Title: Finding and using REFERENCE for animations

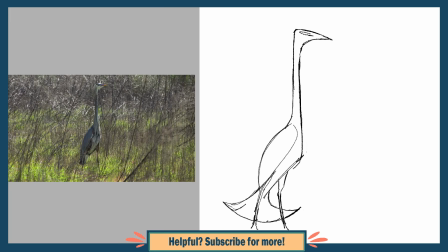(0:00)
It's common to consider using reference for design and illustration much more often than for animation,
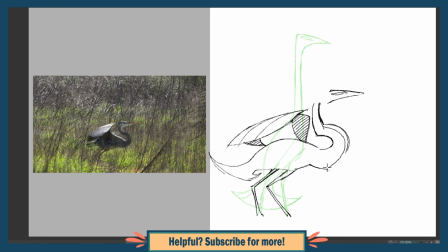(0:05)
but reference is really important for getting convincing motion and becoming a better animator. Using reference for animation isn't as straightforward as it is for design and illustration,
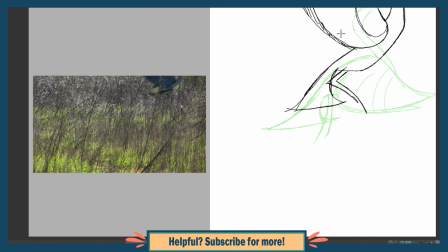(0:15)
so I want to cover not just where to get references, but also how to use them.
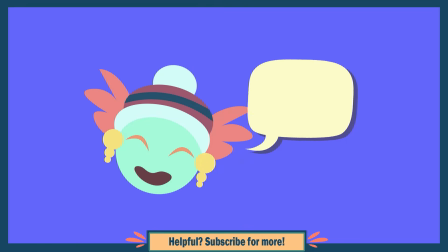(0:19)
I might not really need to say this, but for most things, there really isn't a better place to look than YouTube.
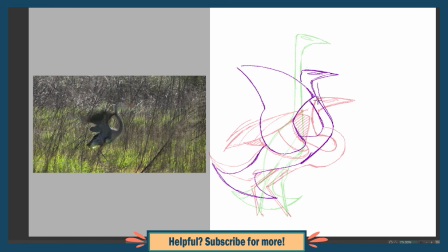(0:24)
If you search for something, the odds are good that someone will have uploaded a video of it at some point.
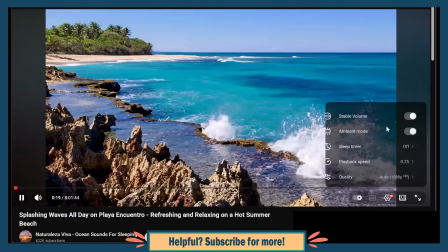(0:29)
This is also a good option because of how easy it is to adjust the speed of videos, and you can go through them frame by frame with these keys.
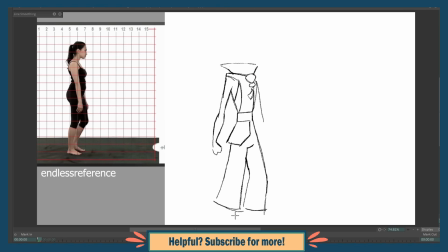(0:37)
Start a playlist of references you might find useful in the future, and check out channels dedicated to sharing them.
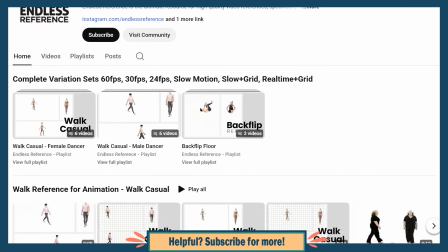(0:42)
One of the best that I'm aware of, at least for human reference, is the channel Endless Reference that I'll have linked below.
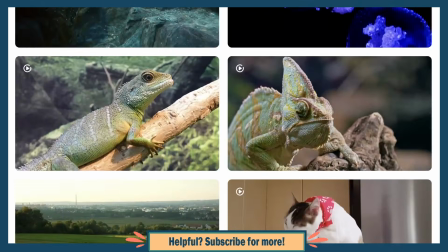(0:49)
You could also check photography and video sharing websites like Pexels, which are less likely to have what you need, but make downloading the reference very quick and convenient.
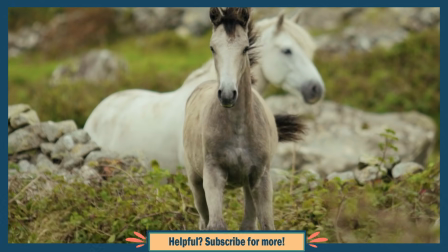(0:57)
I recommend using videos with normal speed if possible. A lot of animation reference and videos of actions and effects are put in slow motion,
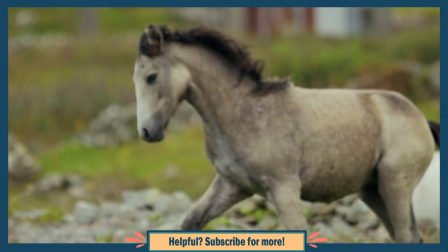(1:05)
and while that can be helpful for seeing the small details in the motion, or if you are for whatever reason unable to skip frame by frame,
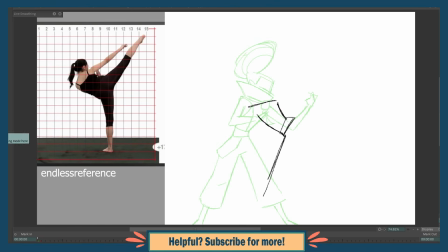(1:12)
it also makes it so that you can't see the actual speed and timing of the action, something really important that beginners especially tend to get wrong and struggle with.
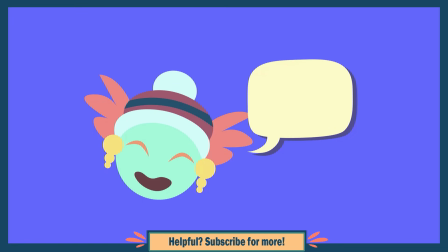(1:20)
The other option is to get your own reference, probably of yourself. This is the best solution for when you need specific acting, like for dialogue.
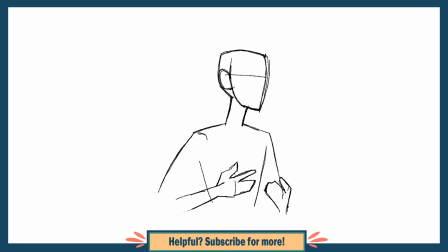(1:28)
The mannerisms that you have when you do and say certain things can give your animation much more life.
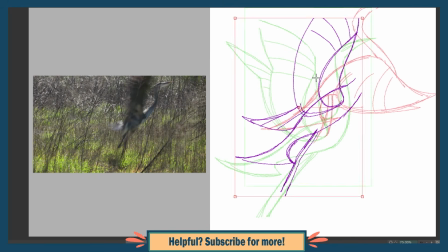(1:33)
Whether you have a YouTube tab open for reference, or download and import the reference into your animation program, is up to you and what your setup and tools allow.
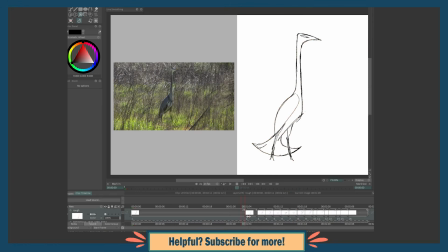(1:42)
I like the option of importing my reference because it means I can scrub through my animation and my reference at the same time.
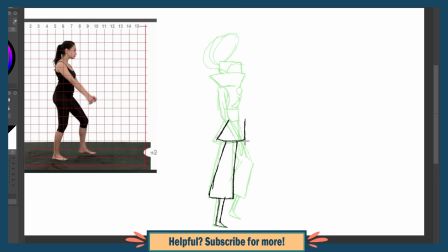(1:49)
Now for how to use reference. If you copy frame by frame, the chances are good that you will end up with some awkwardness and inconsistency in the proportions of your subject, and the resulting almost rotoscoped look might not be what you're going for.
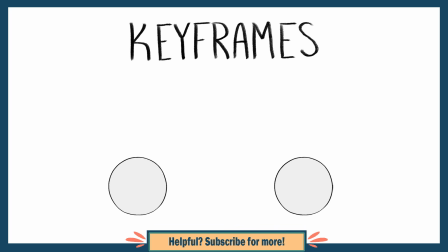(2:02)
Instead, what you can do first is identify in the video what you believe should become your keyframes. These keyframes are the important looking poses that clearly define the action taking place.
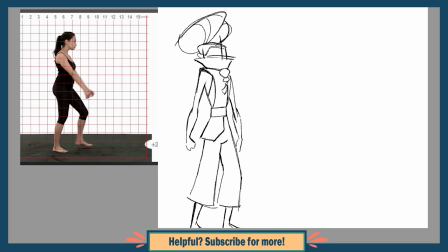(2:12)
To decide which frames of the reference these should be, think about how you would recreate the action with the fewest possible frames.
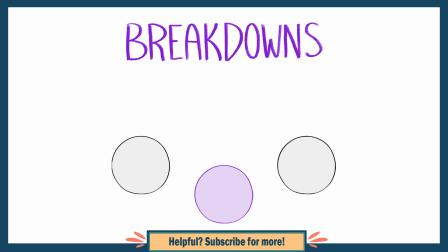(2:19)
Breakdown frames are next. I think of these as like sub or secondary keyframes. They show how the subject gets from one keyframe to another.
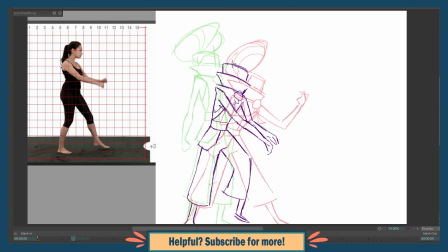(2:27)
They're important because this movement often doesn't happen in a simple straight path, but rather one that curves in some way,
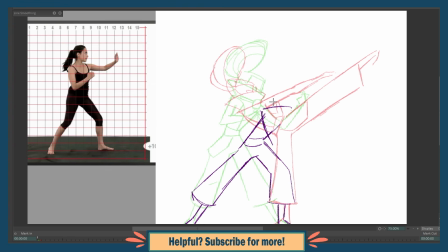(2:34)
meaning the breakdown frame wouldn't be directly between the two keyframes that it connects.
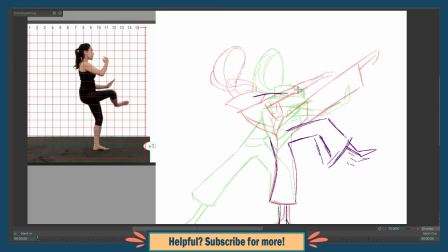(2:38)
The movement may also have other intricacies to it that should be captured,
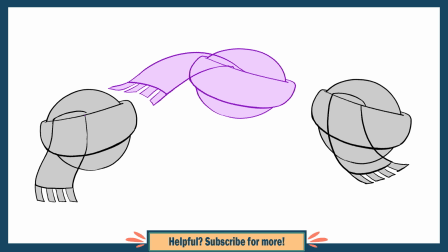(2:42)
like maybe a character wearing a scarf moves from one place to another, and when they do, their scarf drags behind.
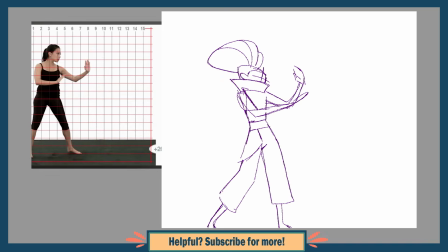(2:48)
Another example is how, in this animation, I wanted to capture this hand reaching forward as they transition into the kick.
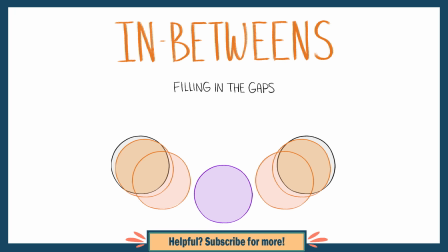(2:55)
Last of all is in-between frames, filling in the gaps and making the animation smooth. This is where you control the speed of the motion, adding more frames in places where the motion needs to slow down.
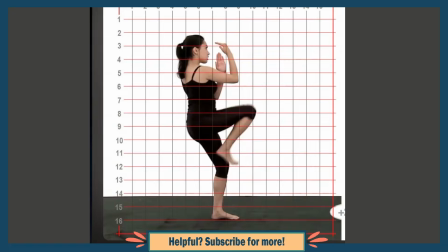(3:05)
As things slow to a stop in the reference, pay close attention to what they do, like how the hands here overshoot their stopping position before settling back into it.
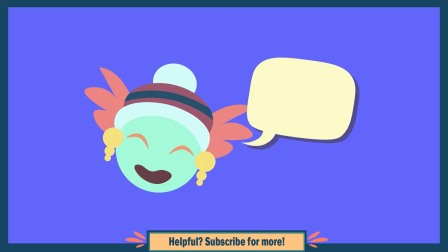(3:14)
This reference is slower than what I want for my animation, so I'm also lessening the time between each keyframe and not adding as many in-betweens.
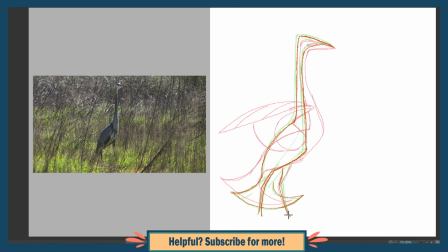(3:22)
You might notice that when you animate with reference, the style you're drawing with and the movement itself shifts to be a bit more realistic without you intending it.
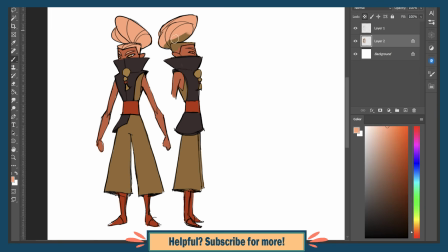(3:30)
Doing at least a sketch of how you want your subject to look beforehand can help.
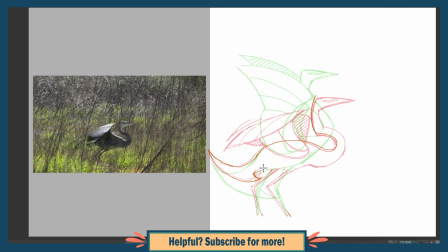(3:34)
This can also be broken out of if you focus on exaggerating the poses and motion you see.
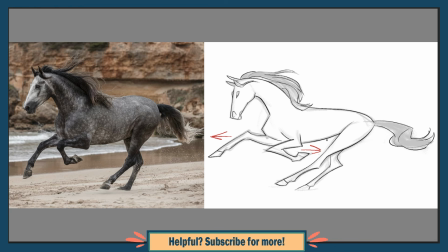(3:39)
If a limb or the weight of something is pointing or leaning in a direction, make it go more in that direction.
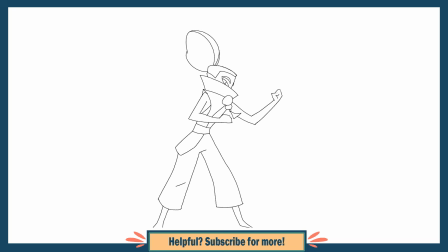(3:45)
Making your poses more dramatic like this can give your animation an artistic touch and extra liveliness that the reference doesn't have.
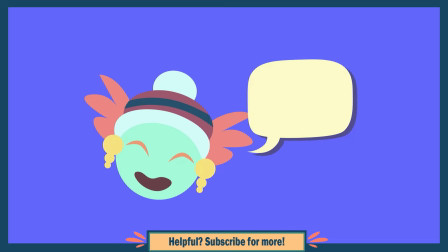(3:53)
This takes practice, and is best practiced by studying how other animators have exaggerated some of the realism out of their animations.
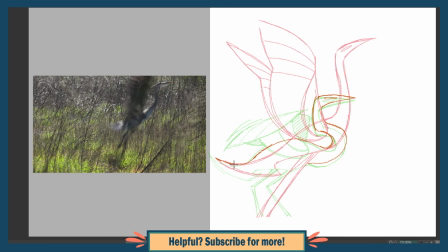(4:00)
Your reference is not there for you to just copy, but to guide you. So if you think something might look better if it was tweaked or changed in some way, go ahead and try it.